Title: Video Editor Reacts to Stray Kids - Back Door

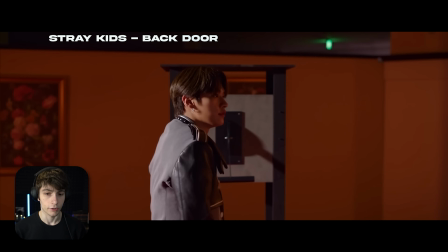I like that intro. Sounds nice.
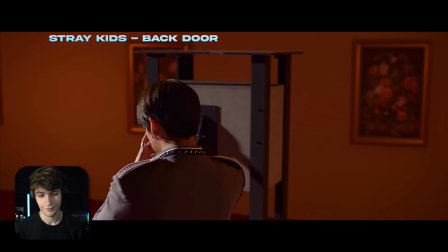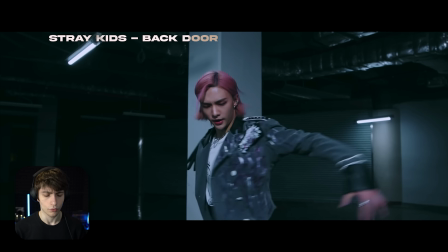Ooh.
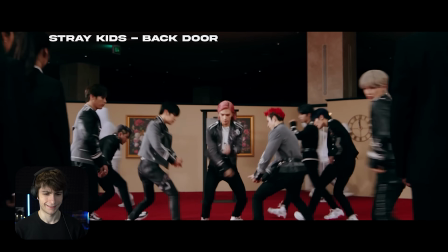Ooh. Okay. Bro, this was 3 years ago and it's still nuts. It still hits different. That's crazy.
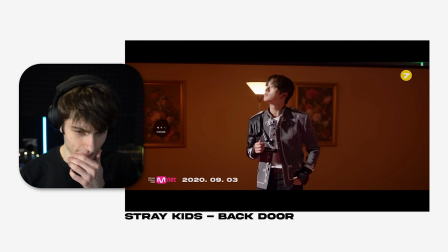Okay. So let's start from the beginning. So really cool introduction. I like that a lot. He's, just walking.
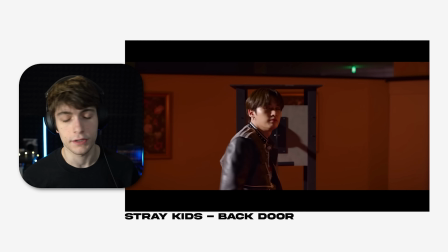We have this really cool slow moment. We're just pausing and it sounds really it's like a synthesizer of some sort. I kind of like that.
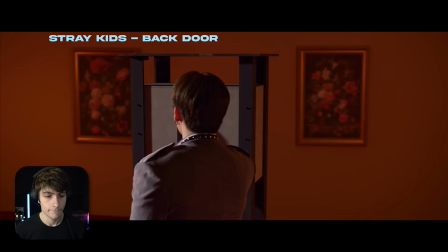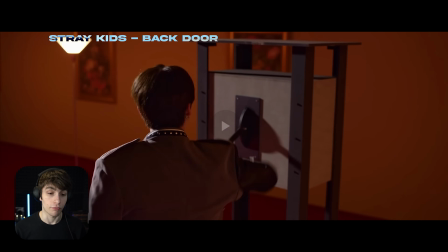And then it just goes quiet, and then they do a ramp up. So ramp ups are basically for like dramatic effects. They do it so much in movies. Like if you see a movie of like The Rock or I don't know, like the typical Marvel movie to like something like that as an example, they always use ramp ups. They'll use them typically a lot. They use them to build suspense or build something for like some impactful moments about to happen. And then they'll also follow it up sometimes with like an impact sound effect. So ramps, impacts, those are like two of the most like, I would say like popular sound effects that people use like all the time, especially editors.
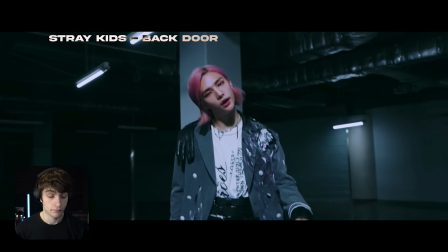It's a big thing. Ooh. Also, I gotta apologize, guys. I am still sick. I've been sick for almost 3 weeks now. I don't like to complain, but I'm just letting you know. So if I try to scream, I don't have my high-pitched voice back yet, so I might be sounding a little deep today.
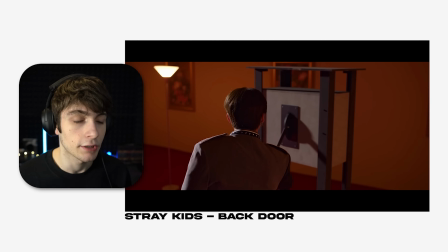That is cool. Okay, so this is a match cut they're doing, and they're using probably like a levels effect. That's what I'm guessing. It kind of allows you to fine tune the contrast or the exposure. You can kind of like mess with color channels, specific color channels, like the brightness of each individual color. Because when we're referring to video, basically we have our RGB, our reds, our green, and our blues. That's what videos are made of, 3 different color channels.
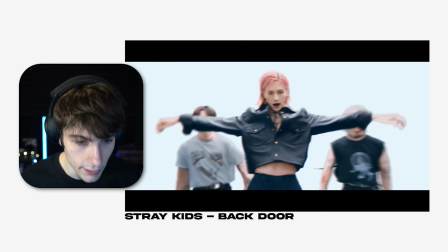So then they follow it up using a levels, and it looks like they're using the white channel or something like that. And then it has this really cool dramatic flash. Really, really simple to do, but really clean.
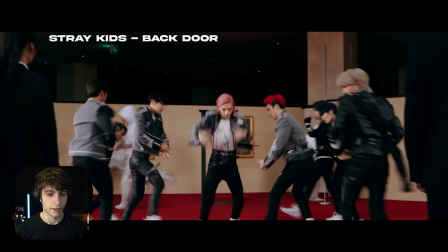And that dancing,
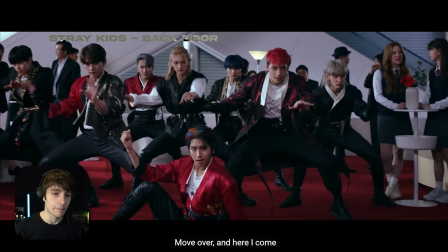nice little pan, whip pan.
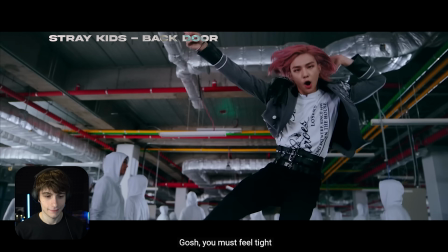Hey. Oh, that was nice.
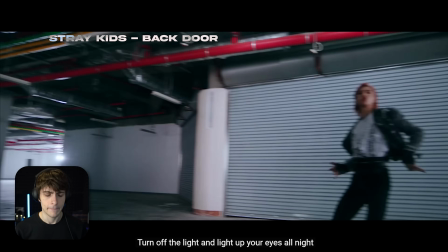Sorry to pause again. I had a question for all of you guys, for all the stays, everyone. I need your opinion. I want to do a video like picking a bias fully because I've been going back and forth between biases and I don't know who to pick.
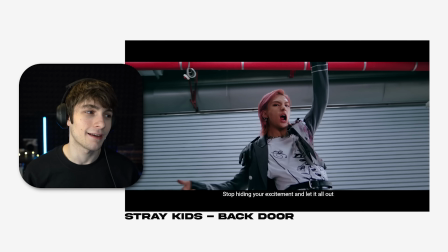Like, I don't know if it's Felix, Bangchan. Like, I've just been thinking about all the people. Like for example, One Young is my bias. I want to do a video where I pick a Stray Kids bias, basically. If you guys have like videos of learning Stray Kid members, link it down below. And then by the end of the video, I could pick like a bias. You know what I'm saying? Like, it'd be kind of cool because for every like group that I watch, I could have a shirt like this. I already got the Rose one that's coming for Blackpink, so I need the Stray Kids one. Guys, the new Rockstar album, I've been listening to it so much. It's so good. But okay, let's keep going.
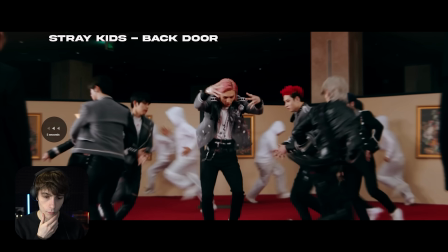So they use a whip pan right here.
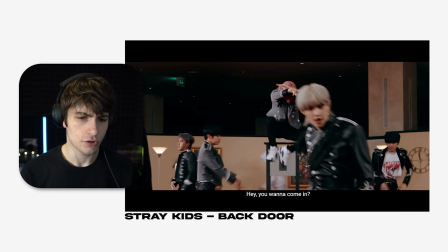It looks like keyframes, or they just zoom in with the camera basically for dramatic effect. It's like, okay, hey, I want your attention. And then it looks like they could swing the camera just ever so slightly and then follow that up with a whip pan. Whip pans, there's presets, there's plugins out there for it, but usually use like an offset effect. An offset kind of offsets the footage. You can like move it over and it keeps like replaying itself basically.
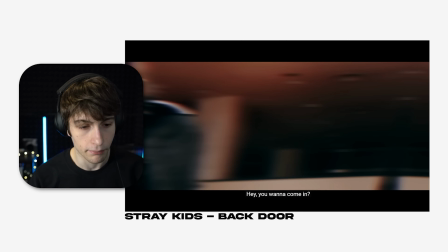Then you could follow it up with a directional blur to get that blur right there. And then you don't really see the cut.
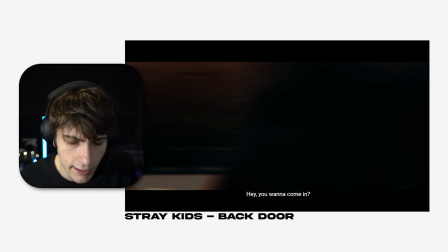And the smart thing they're doing is it looks like they're using something black in that shot, as you see, to transition to the next clip. Because if you're transitioning between 2 shots, sometimes you'll get like a line. So that's why I use a directional blur, and it looks freaking good.